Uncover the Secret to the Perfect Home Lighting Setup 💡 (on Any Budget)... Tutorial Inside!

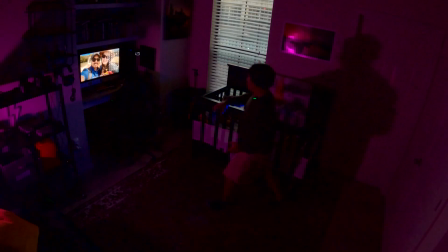4:08 So I'm going to spread these around and start getting some color going behind me.
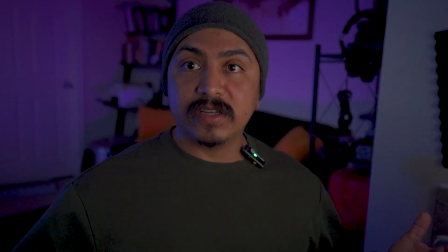4:13 All right, so this is actually a pretty good light setup.
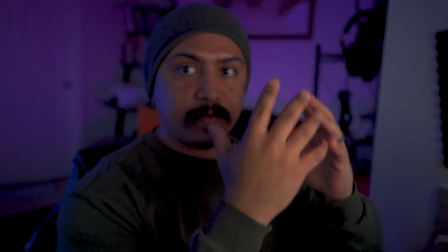4:16 You know, you can see my face nice and lit from the screen, so you know what I look like.
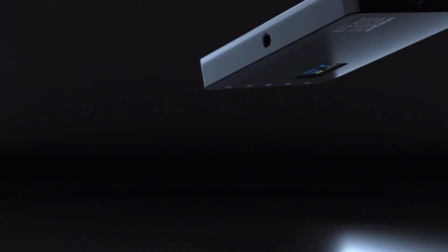4:22 But you still have these blue purples right behind me. So these Wii lights go for $61.99, so $62.
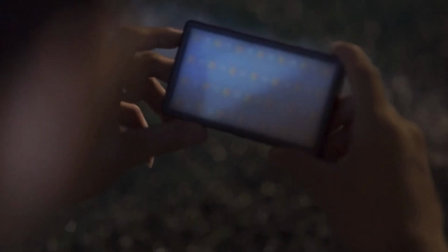4:29 If you get 2 of them, it's $120, $130, depending how much it is with tax.
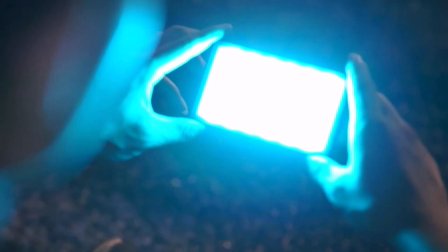4:33 But that's way cheaper than some of the crazy expensive light setup that some people have. And like I said, I've had these for almost 3 years now, so they've lasted me a really long time. And I've bumped them, bruised them, scraped them, done everything that I could have done with them.
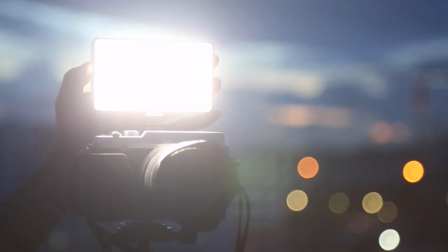4:47 So if you're looking for some very inexpensive LED lights that really go a long way and are super easy to use, you just plug them in, charge them overnight. So I highly suggest using some weed lights if you don't have any lights yet, and if you're looking for something inexpensive but still good to help you light your settings for your YouTube videos.
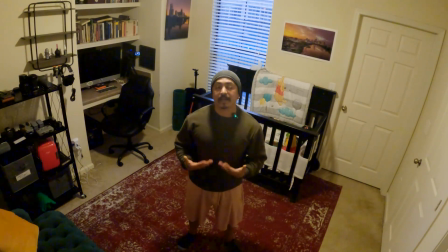5:08 Okay, on to the third and final way that I like to light my scenes for my YouTube videos.
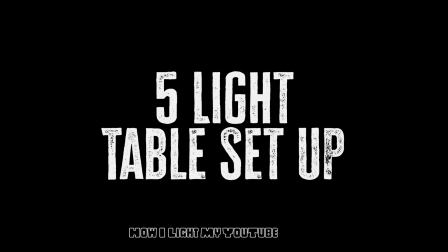5:13 And this one's gonna have like a little bit more to it. So I like to bring out a table.
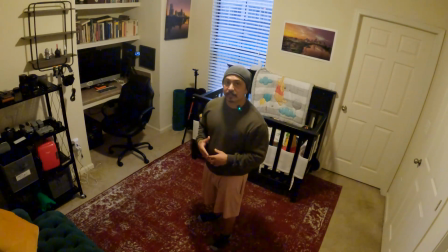5:17 And the first thing that I look for, and the first thing I suggest you look for in your room, is an interesting corner. Whatever corner it is in your room that is kind of more decorative, I suggest using that one. So this corner of my room is kind of what I've used as my photography setup.
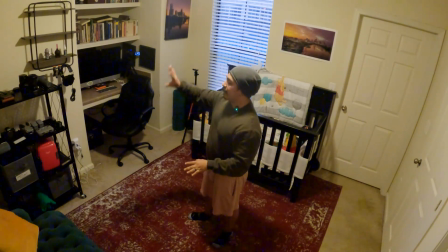5:33 So I got my prints on the corner of the wall, and then I have everything on this shelf that we actually got on Amazon.
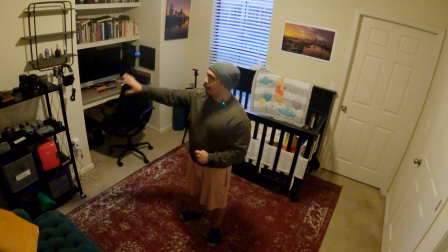5:39 Wasn't that expensive. So I put everything on the shelf, from the drone to the cameras. I got my refrigerator there with my sparkling waters.
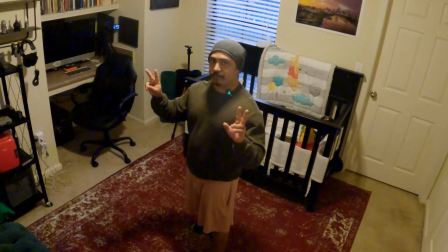5:47 So this corner ends up becoming my video explaining how to kind of corner. So first thing I'm going to do is take out the table.
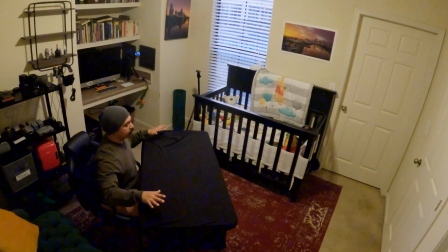6:03 All right, so this is kind of how we're going to be starting things off. I'm going to be looking at the camera right here.
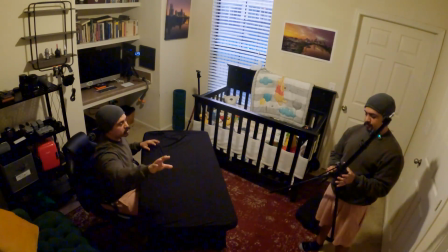6:09 I usually have the ring light in this section, and then I get all the nice sparkly things around me.
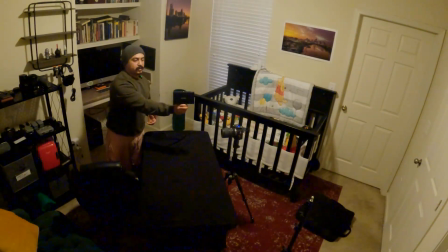6:14 So now this is where I also like to use the monitor that I have, the Godox monitor, just because when I'm usually doing these kind of setups, I like to be able to see myself better than in that small screen. All right, so we're going to be starting the scene off once more. Lights off. First light that we're gonna have come on is going to be our key light.
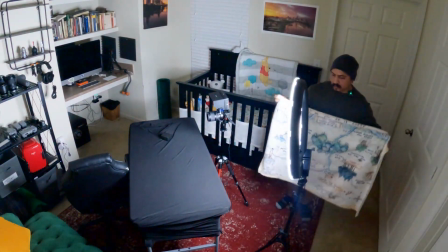6:34 Bam. It's pretty bright. Maybe we can. So I get Jordan's cover from his bed and actually throw that as a diffuser,
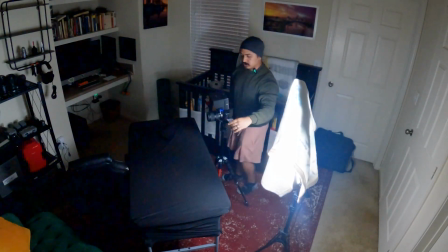6:43 so the light isn't so harsh. All right, so that's a really good start.
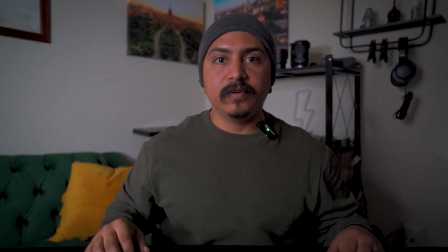6:49 As you can tell, lights come in really well. Got the camera right here in front of me.
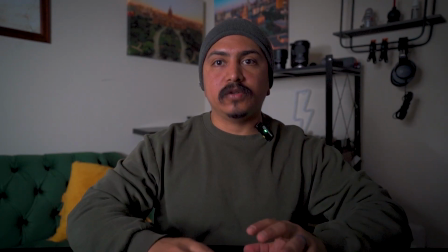6:54 Now what we're gonna be doing is working with a couple more lights.
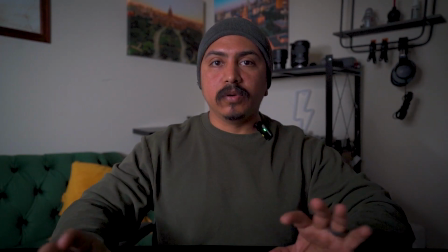6:57 So I'm gonna get those same color lights, the blue and the purplish pink one, and I'm gonna put one right on top.
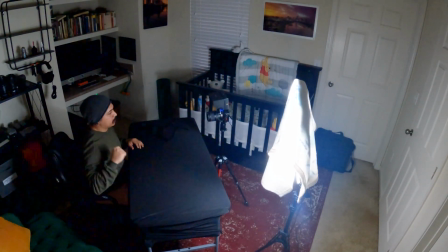7:04 Then I'm gonna do another one on this side to kind of light this side of my face. And to do that, I'm gonna be using this right here.
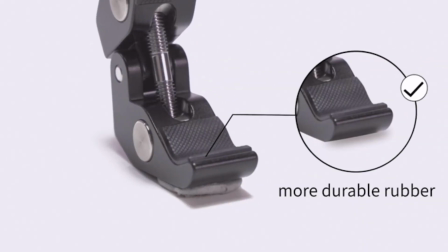7:11 So this is a flex arm. I use this all the time for so many things. You can bend it, put stuff on there. And then I'm also gonna be using this one, this mini tripod, to have it on the side. No rhyme or reason, really, just kind of whatever works.
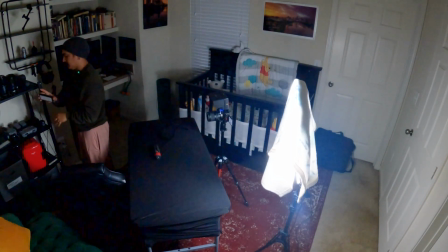7:26 And I kind of like the blue one lighting me from the top, so I'm going to choose that one.
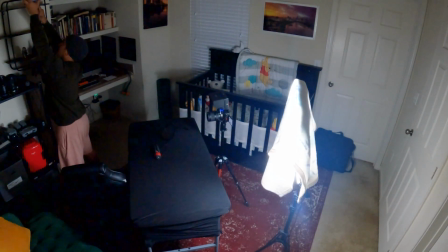7:30 All right.
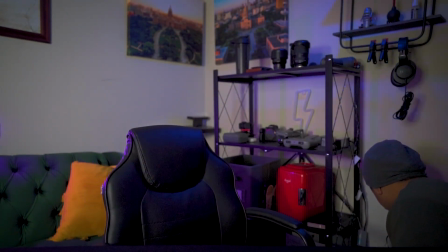7:36 Now the other thing I like to do is plug in this light that I have, which is my nice little light bulb.
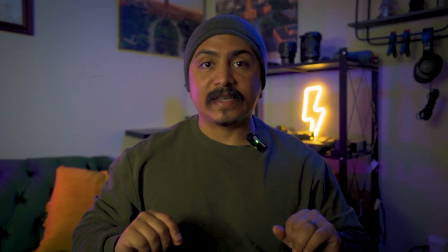7:45 One more light I like to have is one right behind me.
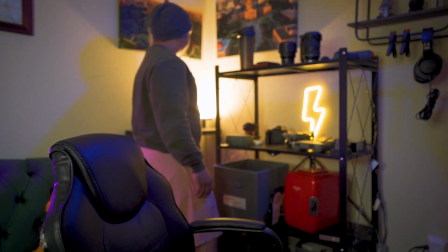7:48 So if you can see right over here, so I'll turn that one on and I'll kind of dim it so it's not too bright.
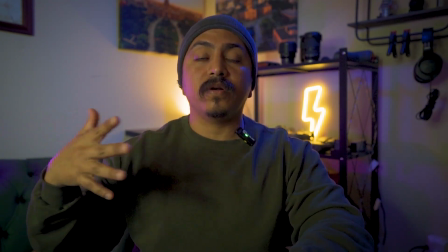7:55 So that is 1, 2, 3, 4, 5 lights that I have for this lighting setup. And you know, like I said, it's not too expensive. That ring light, I got it from my mom and she won it from like some contest at work. But I mean, they're about $100, a little over $100 if you want to get one of the bigger ones. Those Wii lights go for, again, $60 a piece.